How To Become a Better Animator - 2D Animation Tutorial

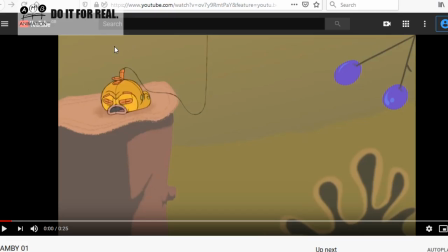(37:13)
So if we come in here and look at what you got here like this, so we've got like he's down, we started down here like this, and then we come into this inhalation key here like this.
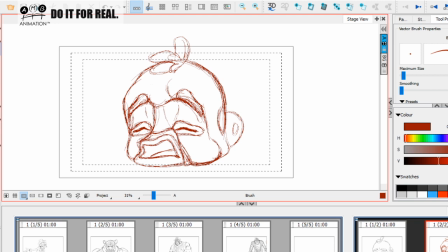(37:27)
Okay, so it might be nice, okay, and I'll show you the breakdown in how to get a really nice arc out of this. So as our guy is inhaling like this, what I'm going to talk you through is the squash and stretch of it all,
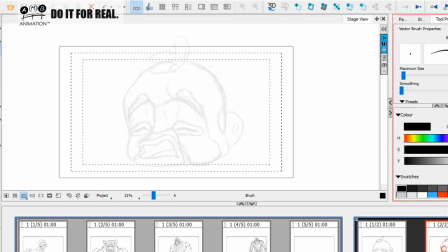(37:45)
because obviously we're going from a relaxed pose into a more stretched pose. Okay, now the first thing, Sean, that we need to understand that's happening is okay, as I make this outline silhouette, we need to look at what's happening. So we're still grounded on the floor there. Okay, now the as he's inhaling,
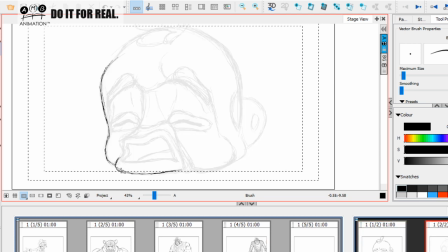(38:05)
obviously his his jaw is opening, and we're kind of retracting his mouth. Okay, so his upper lip is rising because his jaw has got nowhere to go. It's burying itself in the ground, and we're kind of retracting his mouth.
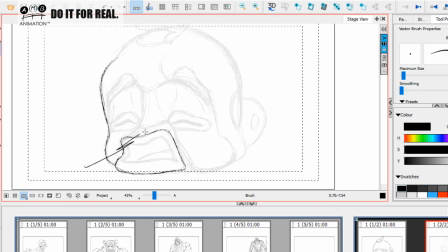(38:23)
Okay, and I'm kind of angling it up to one side. I'm favoring one side, and I'll tell you why I'm doing that, because I'm going to come up on thirds on my breakdown with a key. Okay, I'm going to put in a breakdown key and come up on thirds, and I'll tell you why I'll come up on thirds when we get to that stage.
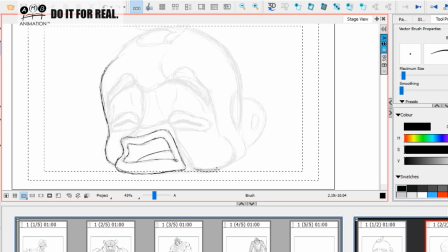(38:42)
Now here we've got like his cheek. Okay, his cheek is kind of moving further out, and I'm going to kind of push this all the way around here like this to make this kind of one shape.
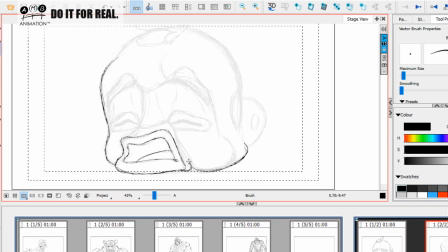(38:54)
Okay, and I'm going to add a little kind of buckle in his jaw on the side of his lip, just to give the squash and stretch of this retraction. So this kind of shape is going to be here like this. We could put that whole thing in there, but I'm going to just do something like this.
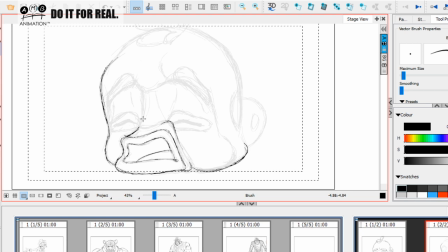(39:09)
Okay, and we're going to come here like this, and we're going to have some, so that mouth is kind of retracting, and we could really kind of put in another line there to, if we so wanted, to kind of really feel that kind of feel. Okay, we want to really feel that kind of snorting, even though he hasn't got a nose.
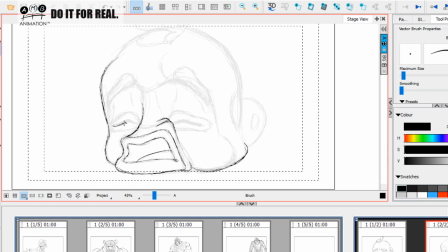(39:29)
We want to feel that effect. Okay, so now the eye line has changed. Okay, so but we want to feel that there's a force against his eye causing it to change. So I'm creating this shape on his eyelids like this, so we can see the eye line changing like that.
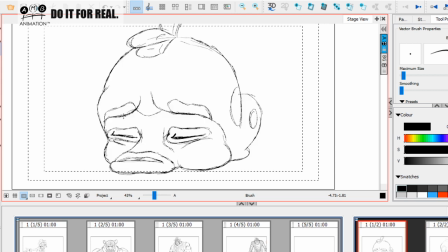(39:48)
And I want to feel, now I need to explain to you before we do these rubber rings around the eye, because even I have found them a little bit tricky to do nice. So I want to feel, as he's inhaling, I want you to feel the kind of pull as his eyebrows are rising up.
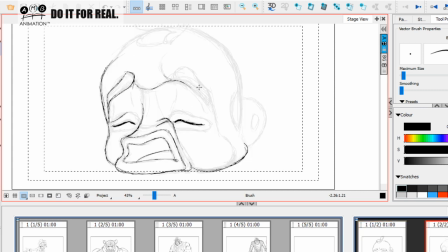(40:06)
Okay, we want to feel these eyebrows really pulling on those closed eyelids. Okay, so these eyebrows are coming up like this, right? And we want to really feel this pull. Okay, I'm even going to maybe draw it in there like this, and that's what we're going to feel
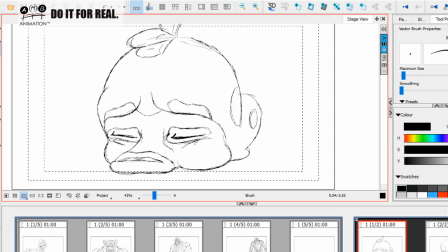(40:26)
on the eyelids. And I'm just going to, you see we got this cheek hair, I'm just going to kind of move that hair like this. Okay, just kind of, we might even lose the cheek actually, because I don't think it would be
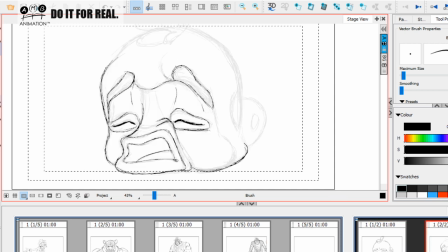(40:42)
growing really there. Maybe it might, I don't know. Whatever feels right. For me it's feeling right. Sometimes, you know, sometimes you can get carried away with this stuff. For me it's feeling right to take it out. Okay, and then we're gonna have this thing here, and we're gonna bring the mask so this comes out like this.
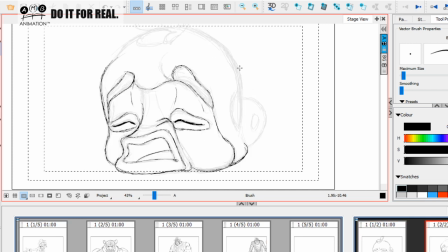(41:01)
So can we see what's happening to his cheek? So we're really adding real pulling, squash and stretch going on in there like that. Now we're going to bring this, this is coming down.
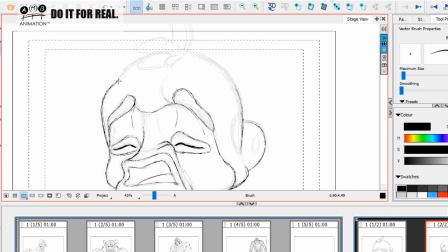(41:15)
Okay, it's coming down, and as we're rising up, we're gaining some mass.